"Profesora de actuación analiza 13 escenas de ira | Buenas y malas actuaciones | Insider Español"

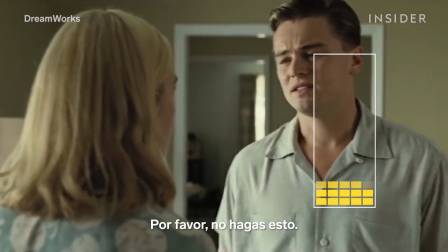12:22 Come on, stop this.
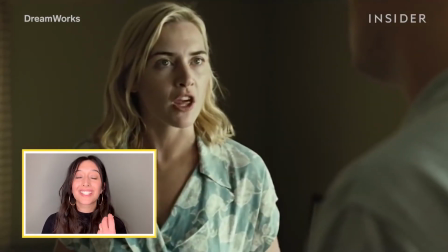12:26 Me encanta la parte en la que casi está retando a Leonardo a tocarla. Vemos que tiene fuego en los ojos.
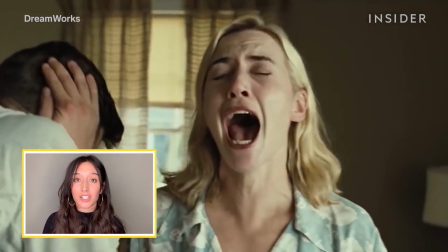12:32 Y cuando él la toca vemos el regocijo de ella, que luego grita. Es como si se hubiera liberado de las limitadoras convenciones de una conversación normal.
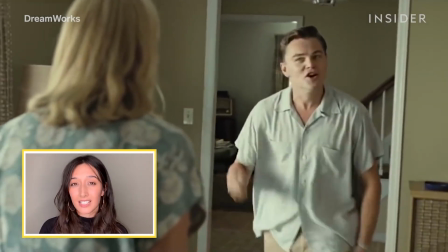12:41 Cuando el poder cambia entre dos personajes, es una de las cosas más fascinantes que se puedan ver en la pantalla.
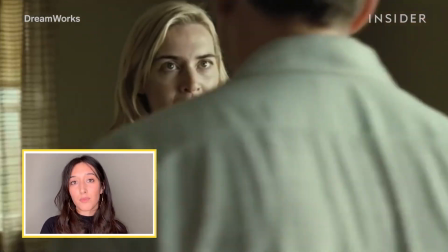12:47 Esta escena muestra ese momento, y creo que las decisiones actorales de ella son brillantes.
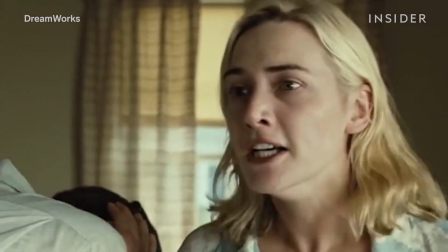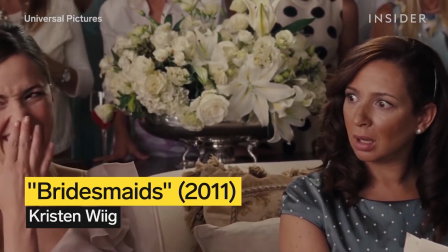12:59 Taking me to Paris. You are taking me to Paris?
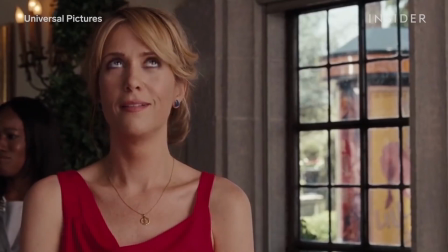13:04 Thank you so much. At Paris? Oh my God. Are you f***ing kidding me?
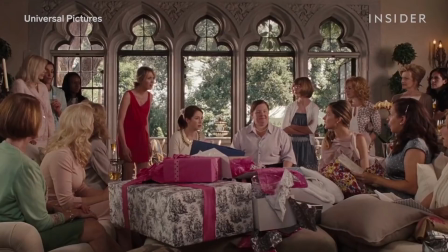13:12 Annie? No, Mom. Motherfucking Paris?
Me encanta la forma en que suelta la primera línea.
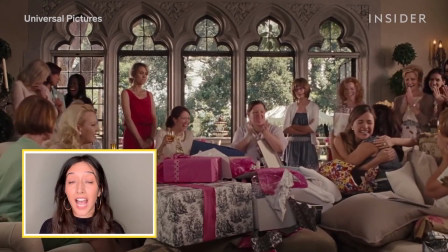13:18 Ves a todo el mundo alrededor, reaccionando muy contento. Y luego ves que la incredulidad crece en ella.
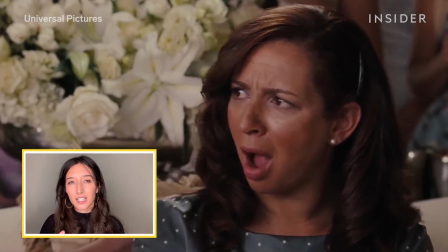13:24 Y que está tratando de decidir cuándo decir lo que piensa.
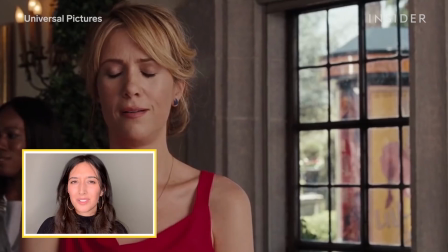13:28 Para luego soltarlo de una manera casi demasiado casual, pero que se sitúa por encima de todo lo que está sucediendo.
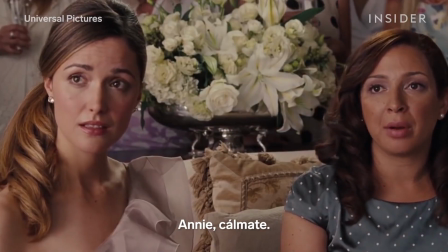13:35 Are you f***ing kidding me? Annie, calm down. No, Lillian, what are you gonna go? You're gonna go to Paris with Helen now?
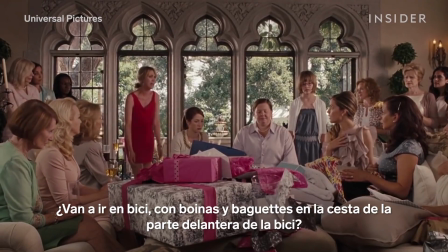13:41 What are you gonna, you guys gonna ride around on bikes with berets and f***ing baguettes in the basket of the front of your bikes?
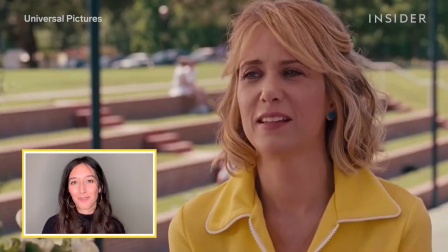13:47 Oh, how romantic!
Una cosa recurrente que sucede a lo largo de la película son muchos pequeños momentos de agresión pasiva.
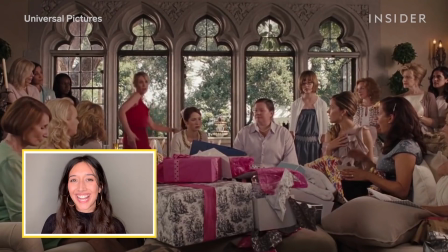13:54 Así que realmente sientes como una liberación dentro de la escena. Al igual que en las otras escenas de comedia, utiliza más su cuerpo.
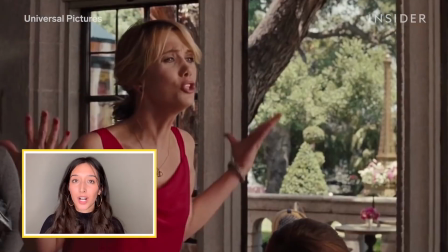14:02 Lo físico entra en juego. Utiliza muy bien su voz para alcanzar un volumen muy alto, para luego bajarlo.
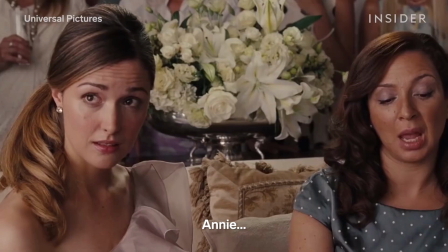14:08 What are you gonna go? You're gonna go to Paris with Helen now? Annie. Lillian, this is not the you that I know.
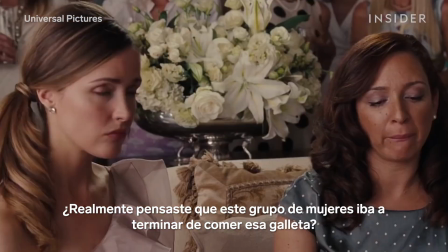14:14 Look at the shower! Look at that f***ing cookie! Did you really think that this group of women was gonna finish that cookie?
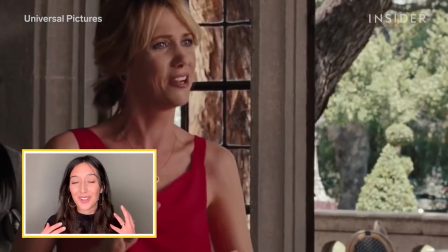14:21 Ella hace énfasis en palabras específicas sobre la galleta.
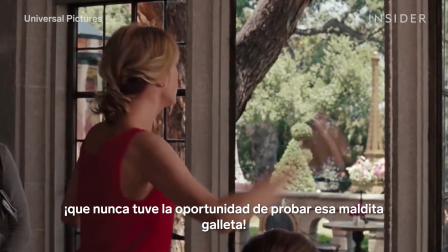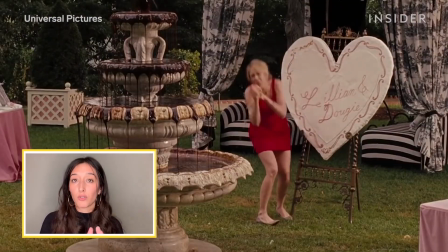14:31 Hace muy bien en mantenerse dentro de las líneas de lo cómico, pero también en conseguir una sensación de emoción genuina.
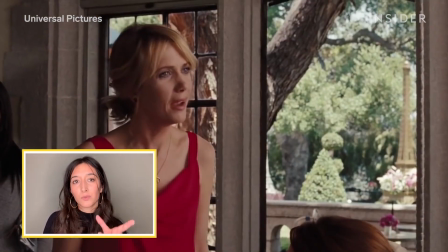14:38 Y creo que la forma en la que lo logra es porque, aunque esté teniendo un arrebato en público,
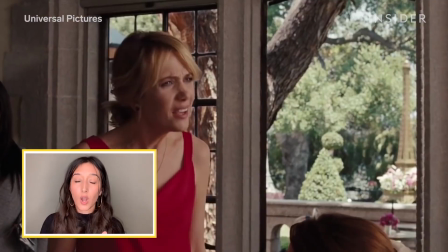14:43 ella sigue centrada en hablarle a una sola destinataria, y esa es su mejor amiga.
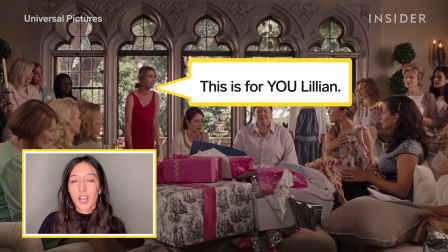14:49 Esto es para ti, Lillian. Y sientes la honestidad que se desprende de ello.
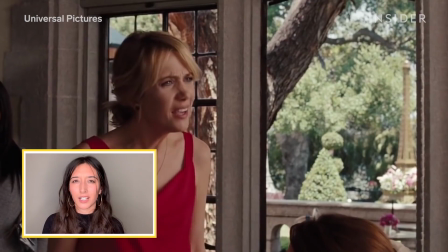14:54 Así que, aunque es divertido, sientes pena por ella. Oh, delicious!
Come a cookie, I think I'll...
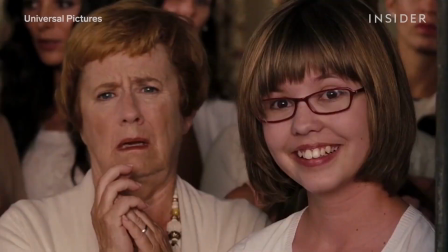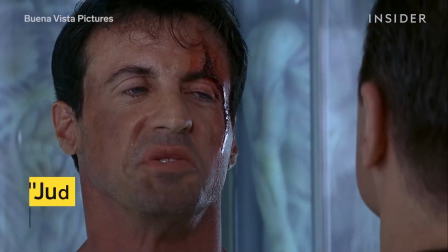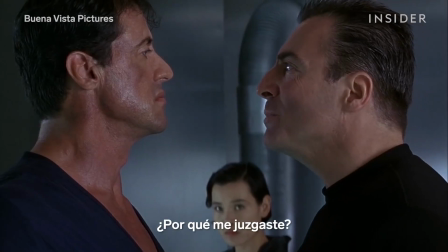15:13 never understood that. Why did you judge me? Why did you judge me?
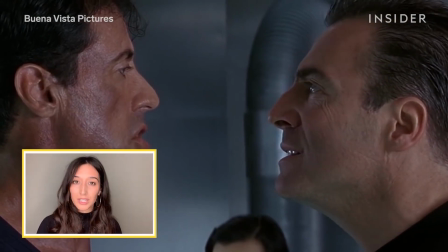15:18 En verdad, no hay ninguna pausa o intervalo entre líneas.
You killed innocent people.
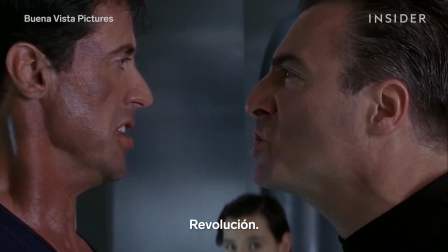15:24 The means to an end. You started a massacre. I caused the revolution. You betrayed the law. Law.
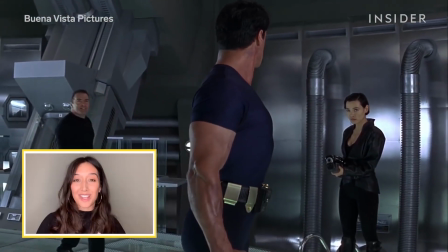15:30 Así que el ritmo es rápido y se va acumulando hasta llegar a la palabra final.
You betrayed the law.
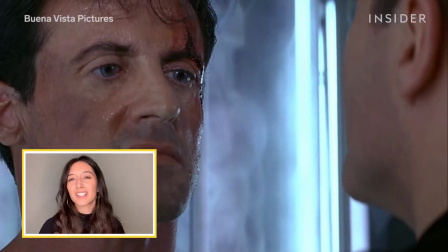15:36 Law.
Sin dudas es algo entretenido de ver. Pero cuando interactúan en esa escena, te da la sensación de que los dos intentan mostrar su ira.
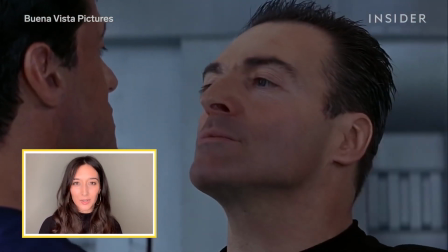15:44 Pero no se están escuchando, ni están reaccionando a lo que dice el otro, por lo que la vida interior no se manifiesta tanto.
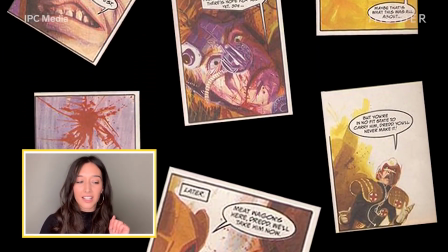15:51 Esto es interesante porque los actores están interpretando a personas que han sido clonadas,
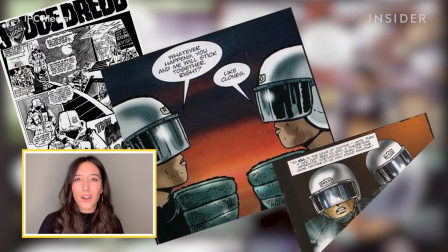15:56 y que no son muy conscientes de si tienen emociones al igual que otras personas.
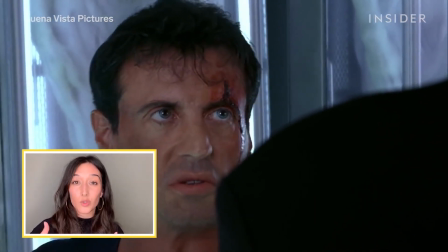16:00 Y en esta secuencia, se puede ver que intentan acceder a la rabia,
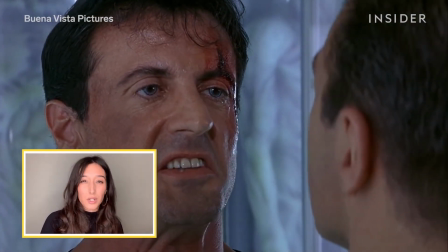16:04 pero no me parece que la elección entre parecer algo robótico o algo realmente sintiente esté definida del todo.
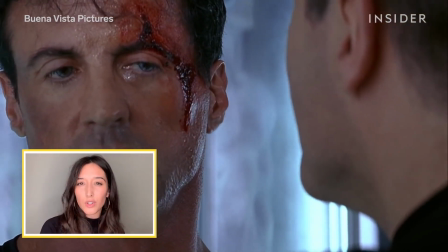16:11 Creo que habría sido más fuerte como escena, pero se queda en un punto intermedio.
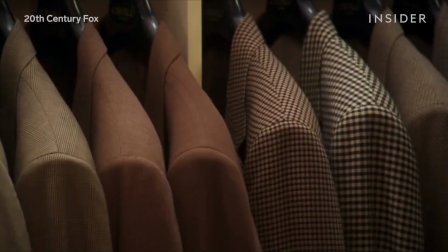16:17 I betrayed this. This motherfucker is psychotic.
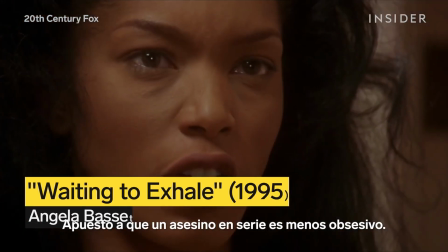16:24 I bet you there's serial killers less anal.